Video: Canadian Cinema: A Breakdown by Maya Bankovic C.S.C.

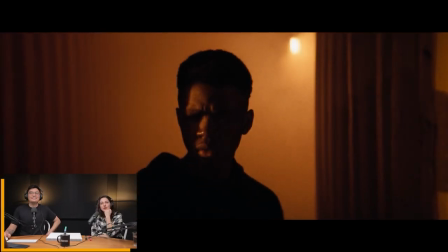2743s
So many conversations about it. So we ended up building the container set in the back of the studio.
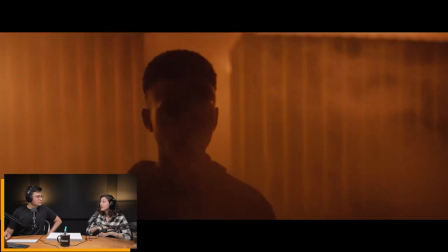2749s
Wow. Which ended up being cheaper than renting like an existing one. And the thing with the existing ones is they're constantly changing the configuration.
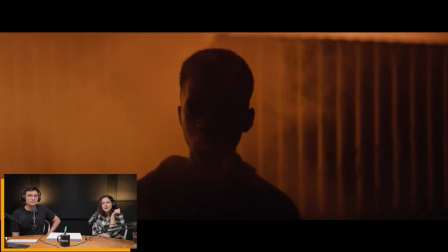2755s
But it had to be such a specific configuration.
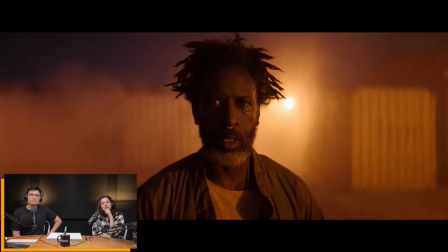2759s
And then Blaine had this great idea to use these industrial lights from another gaffer, Laureen Ruddick.
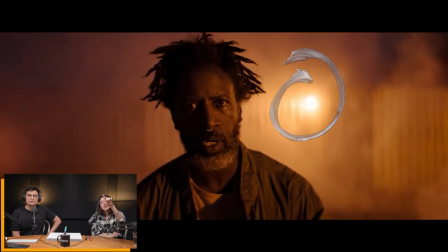2766s
Those practicals that you see on the corners, right? Yeah, up top. Because they're just magnetic. That's cool. Yeah. and those weren't controllable it's just like you get what you get but knowing about this these smoke flares um that we're going to be going off it worked out so nicely definitely and there's one large light on a lift um to just give the whole place like a general like a base level yeah uh that probably was like an 18k uh tungsten up very high very far away that's kind of giving that harder cut there you know just stuff like that right that's really cool yeah it's cool a lot of this stuff was written into the script so was it written to because as this scene progresses I mean you kind of see like it's done right like the sound starts coming in yes because we were behind on our schedule oh really
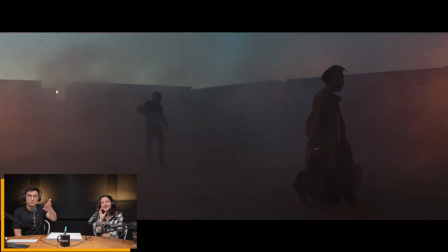2812s
but you know it kind of worked yeah I mean the final shot of this scene when you can actually see the sound and it's yeah then that worked out so cool I love that I was like yes and that was my my friend Brent Robinson was the Steadicam operator and he knows how to like embrace the beautiful the beautiful stuff like that and to just just to pick the moments right because he picked that perfect moment to let it come up and into the shot i was like yes just as those well no spoilers maybe we'll watch it but but this kind of stuff i
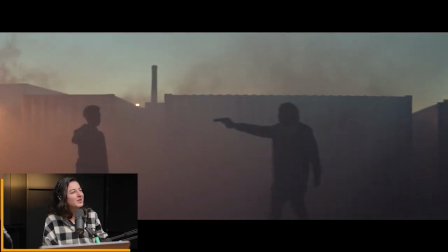2840s
had nightmares about until we got into the final grade because i was like it was way too blue but you know it's it's okay like it's um i mean it's color
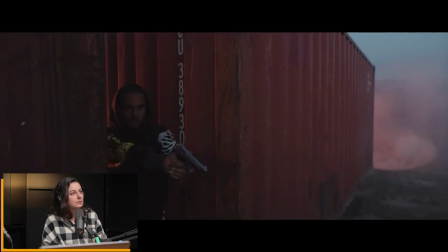2848s
contrast you can yeah and sun rises quickly when it rises so but the way the editor put it together worked out no
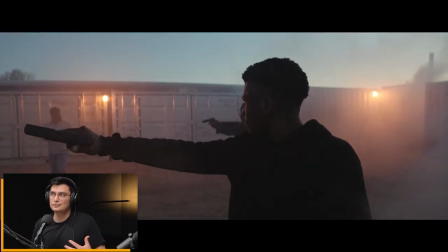2856s
perfectly and it does kind of give it a sense of progression like it's yeah because the whole film takes place over one night anyway so it actually like i
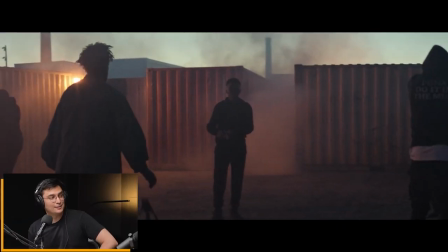2865s
mean it adds tension yeah so everything was supposed to be dark yeah in the beginning yeah yeah wow and actually the sun wasn't supposed to rise till they're in the car that's when the sun was supposed to rise i'm with you i'm happy it worked out this way actually because it's
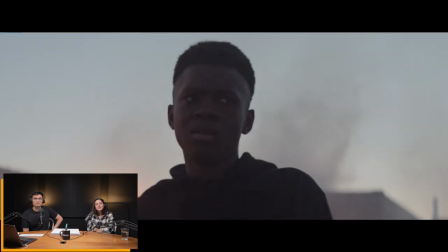2883s
it's something there's something more tragic about this happening at dawn
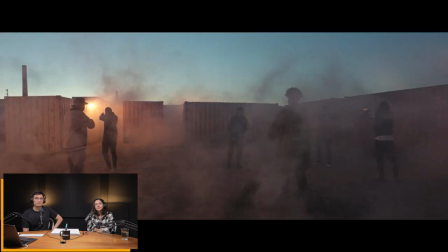2889s
definitely it's uh i mean it's it's death but
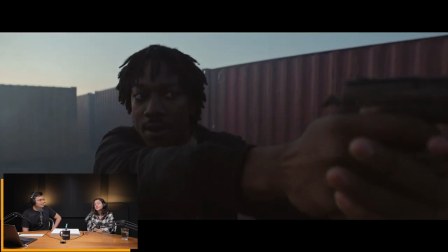2893s
it's the dawn of a new day yeah it definitely says things
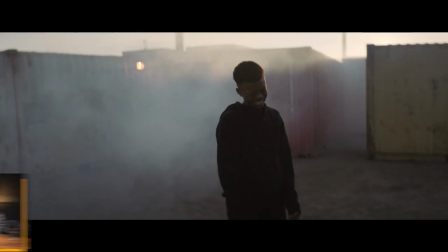2898s
here comes brent's magic moment that is a beautiful shot yes
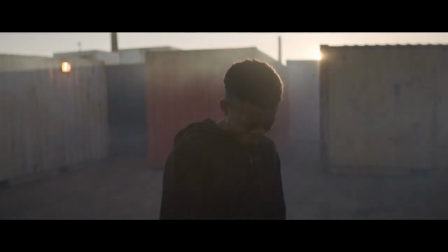2903s
spectacular you know one of those ones where it's like and look at his performance yeah
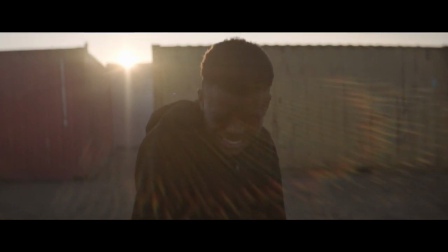2909s
I love that that's what I love I love those moments in filmmaking yeah definitely that was amazing thank you alright yeah cool I'd just like to maybe wrap up with a few more questions if you don't mind of course when it comes to I guess not only working on set but navigating the industry as a as a filmmaker as a cinematographer do you have any do's and don'ts or any advice for people that want to pursue this as a career Yeah, I'd say as much as you can, I know there's other factors at play and you got to, you know, just keep flexing the muscle. But as much as you can to just really try to work on stuff you can really stand behind, like whether that's like emotionally or politically and with people you trust. I think there's so much kind of chasing after what looks good on a resume or on a reel and stuff. But if it's not the right fit for you, it can really like turn you off from the whole pursuit of it, you know, if it's a bad experience or something like that. So I think that to me, the older I get, it's something I was lucky enough to do for a long time. and but sometimes there's a misstep and and it can be kind of crushing so you know like I think that's something that I really am trying to protect as much as I